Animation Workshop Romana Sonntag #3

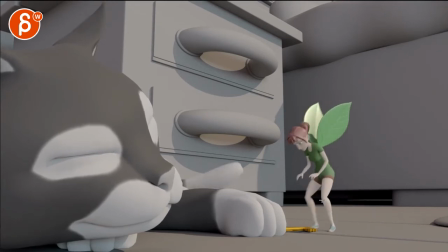out her knees there's something in here see that knee kind of pops over to the left one frame and then stays put down and then pops to the left again.
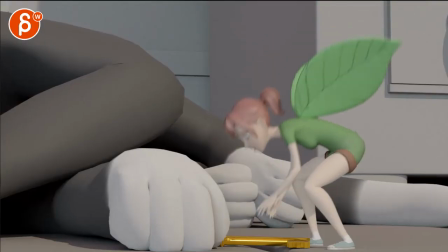This is okay there. Just watch out the spacing stuff there.
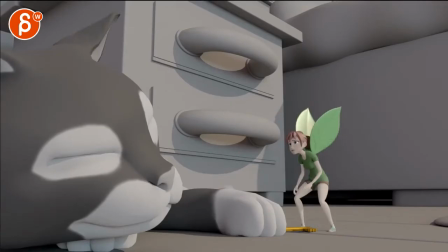I think what bugs me with this moment is that I see a lot of A, a lot of movement out of this joint. Head going up. I don't see much in the chest being affected by that head move.
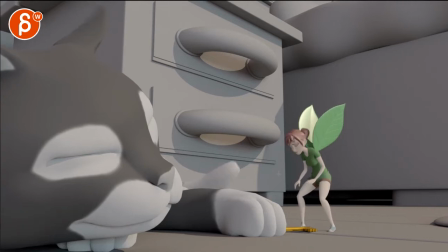And then the speed at which the head goes up is just a bit too... It's just this moment of right through there. It's kind of a pin. on the head here where it kind of it's as if it's pivoting off of here
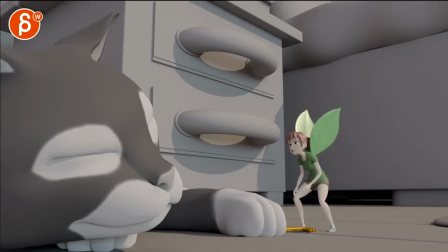then it gets a bit better it's just this weird moment of just a sticky sticky frame through there and I think if you go and she has a bit of a tense moment then you could also kind of tense up the tighten up the fingers
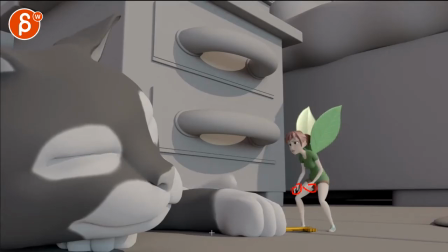just a bit especially on this one for silhouette so that she goes like this that her arms out is a bit more tense maybe closed fingers a bit more then they open up because of the flying and then then through that she would bring up that hand and tense
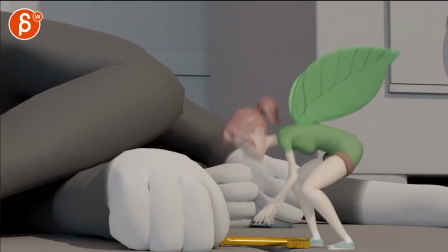fingers just a bit more all right i think that's it i can noodle
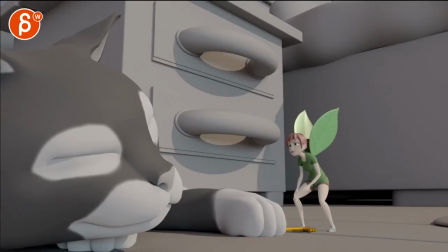this to death but i think those are the things that kind of struck me for
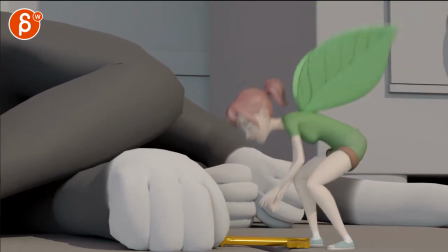this shot and that's looking at this the biggest thing for this got
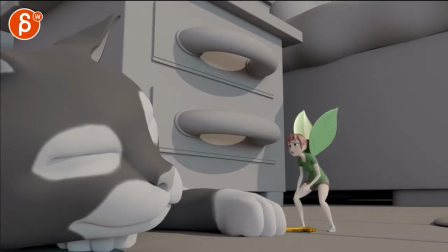a couple comments there um a as you go down here don't
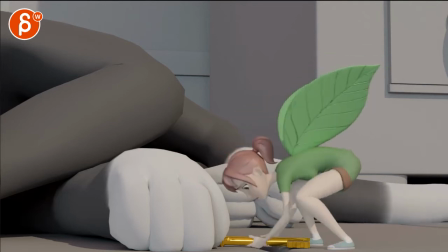forget to put some foot roll in there just feels it's starting to collapse a bit much there which also gives it that very sticky ik foot and leg feel but the main thing is that the pulling here i'm not quite buying just because
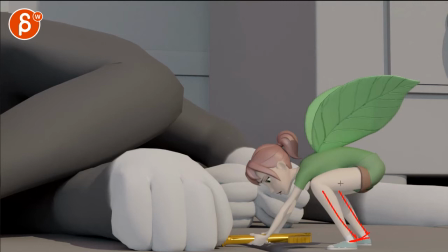the legs are pointed this way and she's leaning so far forward i would love i mean even if you maybe one foot is here with the foot roll you can have that but then the other leg would have an angle so that the the shin is pointed this way and that way it
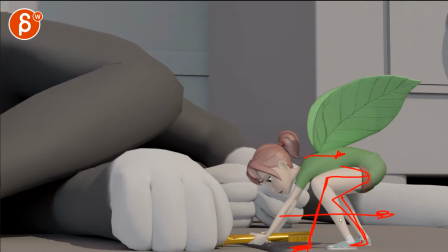would make more sense for the weight to be on this foot and that can which can push her this way right now i'm not quite buying how she has a lot of force
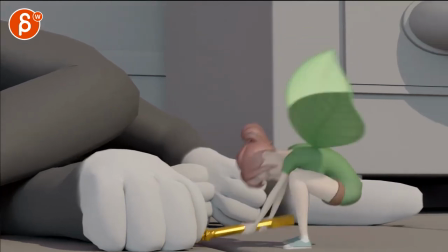especially now with bringing that foot back i buy it more once you're here this could work because she is swinging
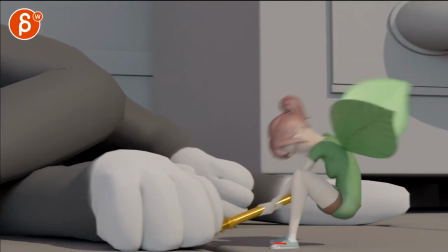herself back but now I'm buying it because now these are pointed this way and she can
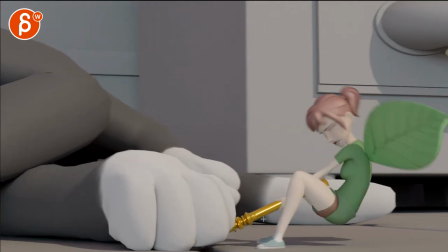really push down on the legs and push back for that pull
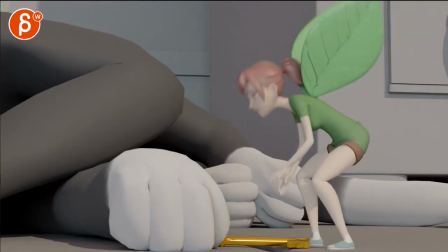so what struck me is just this this and this
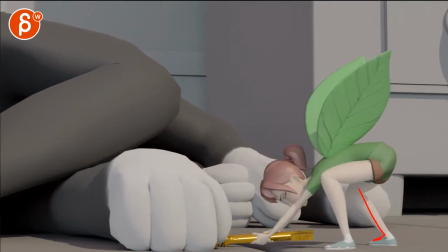from the from the body mechanics and physical of physicality point of view if that makes
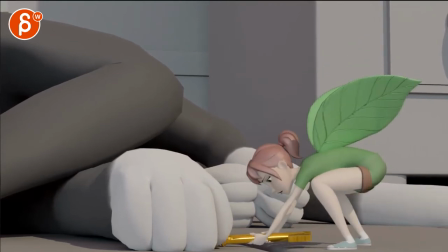sense not quite buying that she can pull this that hard it's gonna be a little bit I think she can push down and then her body up so that she
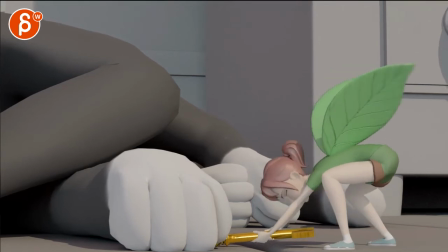can raise the key but a lot of pulling this way I don't think it's gonna be that much you know that possible so that's fine with a little foot roll but then I will bring the other leg and bring forward it's gonna be a bit tricky with the overlap and the keys that
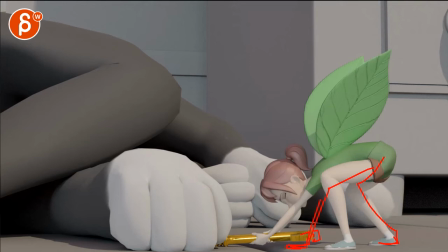the key would have to kind of peek out there but I would have that and then when she does this and you can
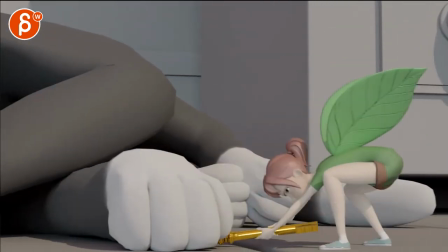adjust both both legs into that which I don't think is that works because then she also uses the wings potentially to help her go
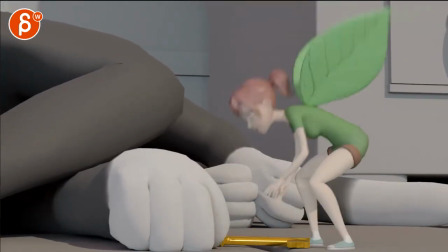back and everything so it's just this section through here that I'm not
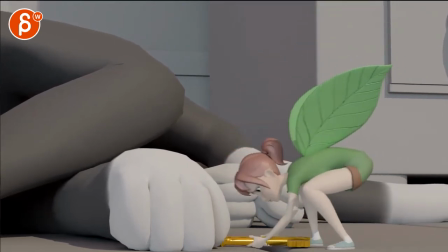quite buying then watch out there's a lot of pulling a lot of bending in those arms